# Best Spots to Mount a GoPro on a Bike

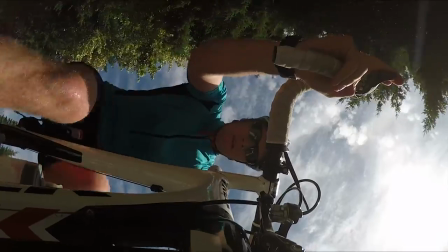While the front fork mount captures an interesting angle the rider it does little to capture scenery going by.
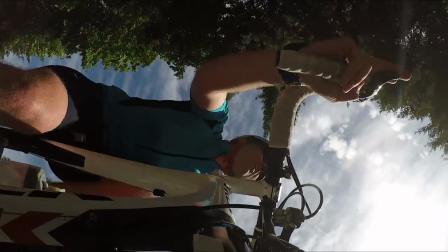It could be an interesting angle to splice into an edit but it definitely would be something you'd stay on for very long.
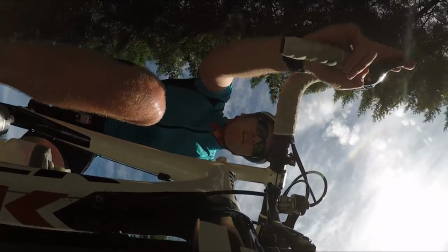It would be interesting to spin this mount 90 degrees and get a shot going forward.
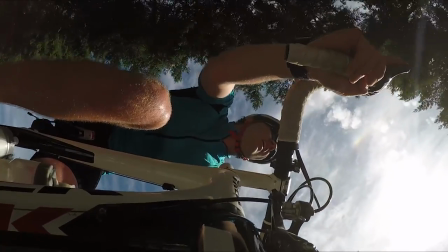You would get to see part of the front tire and then a lot of scenery going by quite quickly. We can then take the camera off of the bike and start mounting it on our person. The first and the best way of doing this is with the chest mount.
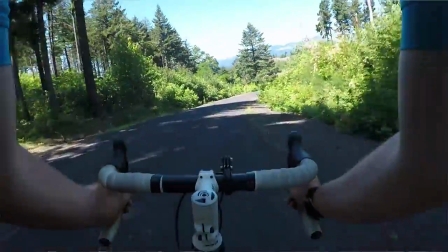This is especially true if you're mountain biking as allows you to just see the terrain you're going over what the bikes going over and it allows you
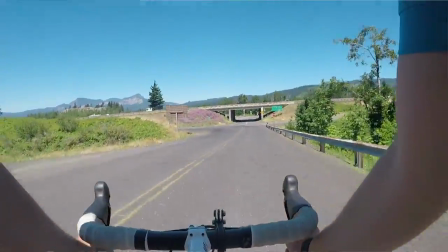to keep the handlebars and your hands in the shot which makes the shot feel a little bit more stable you don't need a genuine GoPro chest
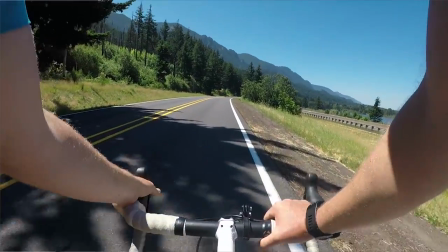mount any of the chest mounts you can get for cheap are just fine but what you do need to do is instead of mounting the camera upright so it can be tilted down
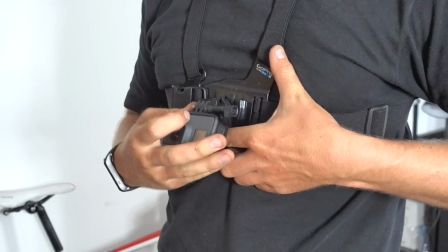which is great for skiing you take the camera and flip it over and put it on upside down so when
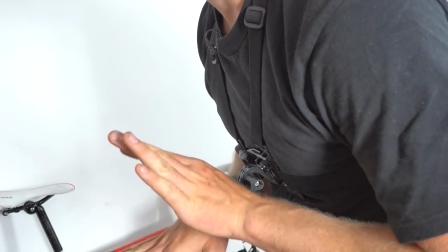you bend over on the handlebars that camera is level and your shot you're getting is facing forwards.
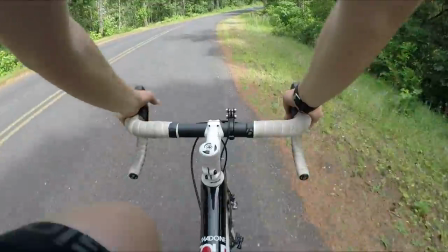The chest mount is an awesome mount for biking. It is a really really great angle and if you're mountain biking and
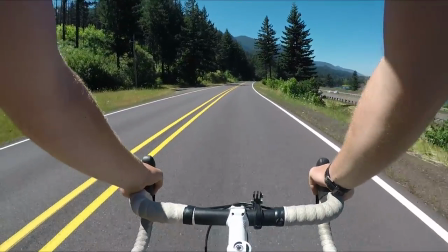the bike's going through a lot of vibrations your chest mount is going to provide a much more stable shot.
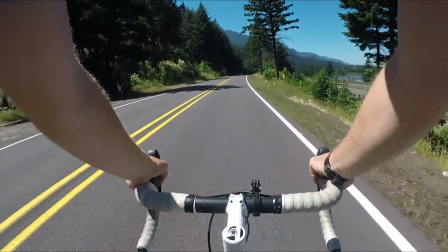Just make sure you get the angle right too high up or too low and you're going to get a lot of ground or a lot of sky and not feel connected with the shot.
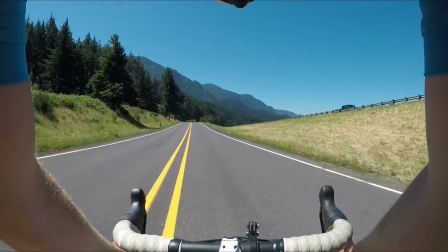With the chest mount it's really important to get the app out and make sure your framing's bang on before you set off. The other body mounted shot which we obviously have to cover is the helmet mount. This is a really classic shot for biking but what's important is to make sure that there's some perspective in the shot so either trying to get the
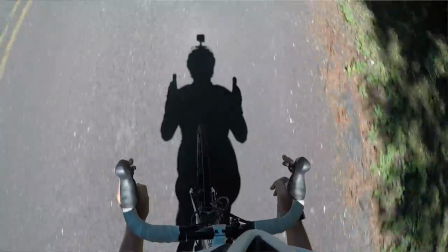brim or the visor of your mountain bike helmet in there or mounting the camera on the side of the bike helmet allow you to pick up
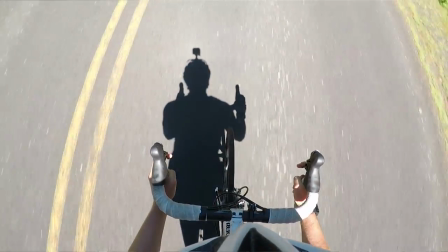a little bit of something in the shot from the helmet, so part of the helmet in the shot, and that helps stabilize your shot.
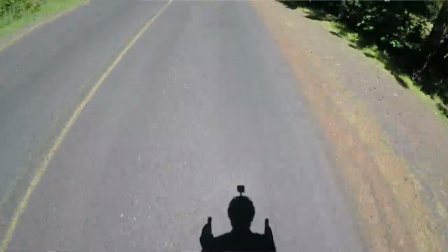Without that, a head mounted or helmet mounted shot biking will make the camera feel like it's floating.
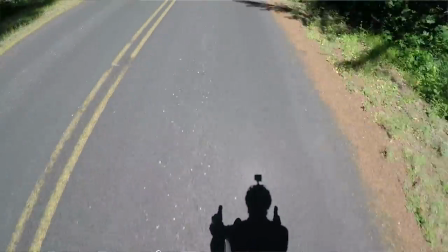You'll notice in all the other cool mounting locations you've looked at for biking, we've had part of the bike in the shot.
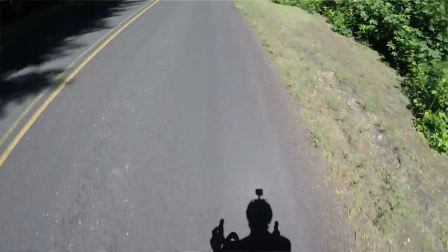That part of the bike, because it's connected to the camera, doesn't move. And then even if there's vibration or the background or what we're going over,
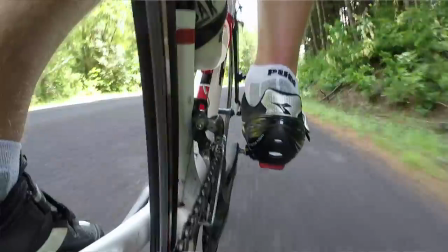the scenery is going by very, very quickly because we have that stationary object in the shot.
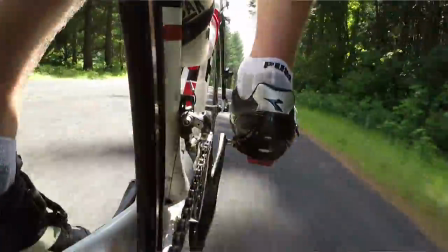It tricks our minds into thinking the shot is very stable.
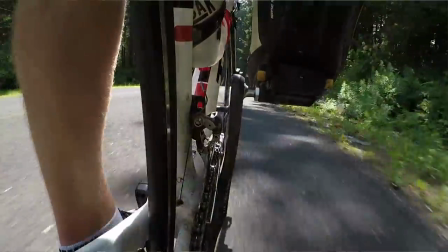This is something that you can't get when you helmet mount without some part of the helmet in a shot.
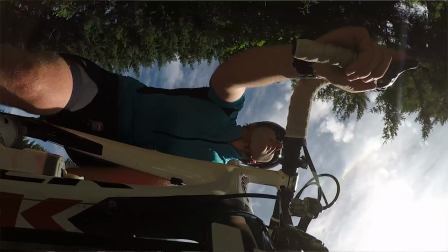So to make your helmet mounted shots look more professional, make sure that you've captured part of the helmet with the shot. Those were some of the best locations for mounting your GoPro camera when biking. If I missed any, let me know what they were down in the comments below and if you want to keep up to date with what I do day to day, follow me over on Instagram, KyleMartinTech over there. But most of all guys, until next time, thank you very, very much for watching.